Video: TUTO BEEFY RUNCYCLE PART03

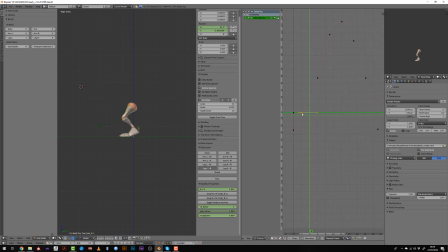Then I will duplicate this flat keyframe and reset it to vector so that it's linear and the foot is flat on the ground, and then I will see if I need to offset it or not and see if the curvature of the foot is fitting what I'm looking for.
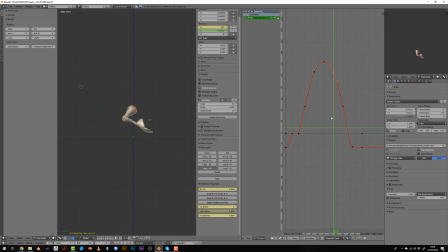So I don't have any specific advices here. It's, do you feel like it looks natural? Do you think like it should be more extreme, more, I don't know, more exaggerated?
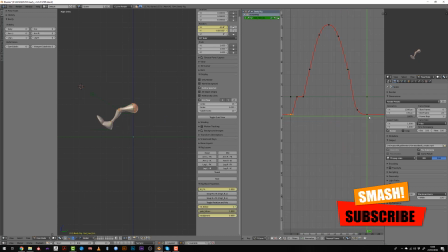It really depends on you, but as soon as you have this balancing movement, it should look great. I just speed up a bit the video because now I will just watch it like a few times to see if the curvature is okay, and then we can jump to the toe controller.
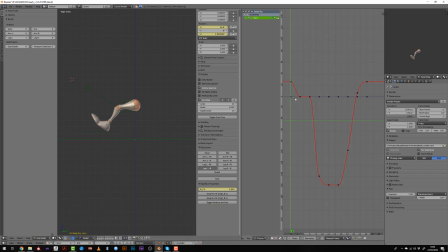So again, I make some cleanup, I get rid of the unused keyframe, the keyframes that are constant and were written during the blocking stage, and I will then edit the X rotation curve.
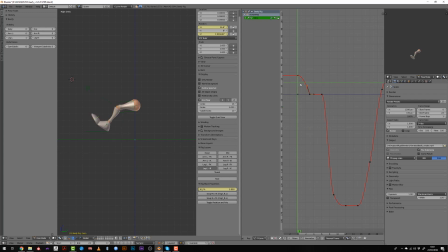So as for the heel rotation, I will from the heel offset it a little bit, create a vector interpolation so that when the toes hit the ground they are accelerating before the impact,
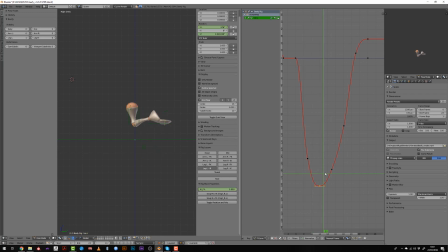and now I'm just looking at the curvature and moving my curve pretty slightly, just trying to make the curve in the graph editor smoother and avoid flat area if the
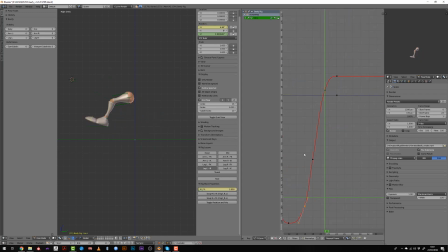foot is not, or the part you are animating is not supposed to have a constant pose. If it's in movement, the curve should be changing of value. Also here, I like to increase a bit the curvature of the toes just before they touch the ground,
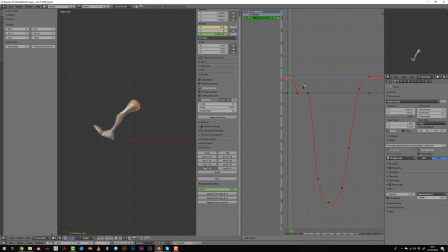so that it will make this flapping effect more obvious. Then I duplicate the very first keyframe and move it to the very last, and I try to average a bit the curve so that the transition from
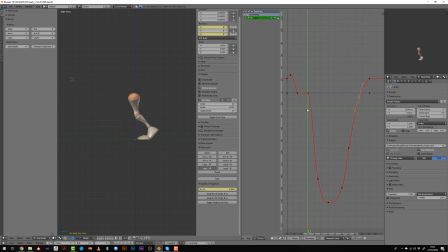first to last keyframes is good and we have a seamless movement. So again, I will watch and rewatch and rewatch my animation and maybe tweak a little bit some of the curves just
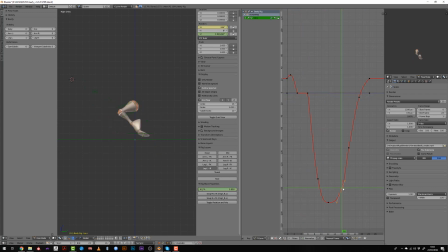before I go on to the pull targets to correct the knee, because we have some popping effects and there are many keyframes. I think we can simplify it. After I check out the different poses of the pole target,
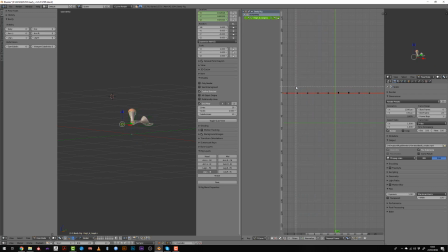I figured that it was very messy and I decided to remove everything and just to create a simple poses. So I will just delete those keyframes, watch how the animation is going without any movement of the pole,
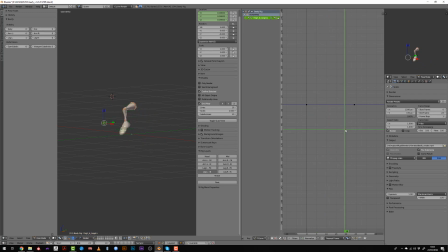and then I will add a slight left and right movement, meaning that when the foot is getting outward, the knee should also point outward, and just after the contact pose I want the knee to bounce a little bit toward the inside of the leg.
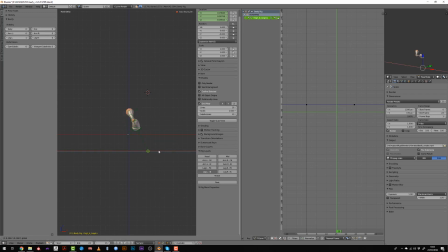So this should be achievable by mainly moving the pole target on the left and the right and playing only with one or two curves. So I believe the X curve should be enough, and I do hope so, because animating a pole target is pretty hard,
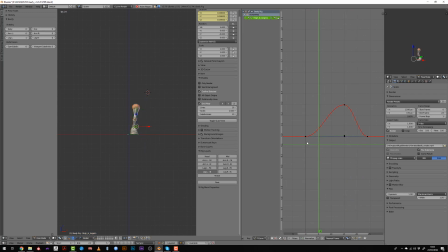because it's a point in space that makes the knee, that directs the knee, that gives an orientation to the knee. And so it's not as intuitive as playing with rotation or stuff like this. So I've set the first position where the knee has to point out, and when it hits the ground,
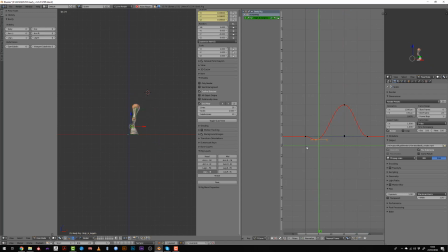I've lowered the X value so that I have this little pop on the inside, which make it interesting. Now I can align the last and the first point, and I won't go that much further because I don't have the level or
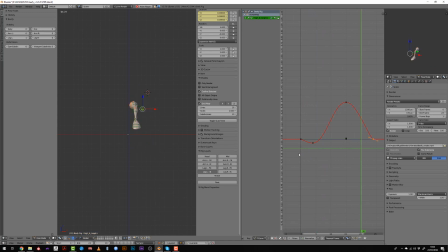the feeling that I could make it better by moving the curve.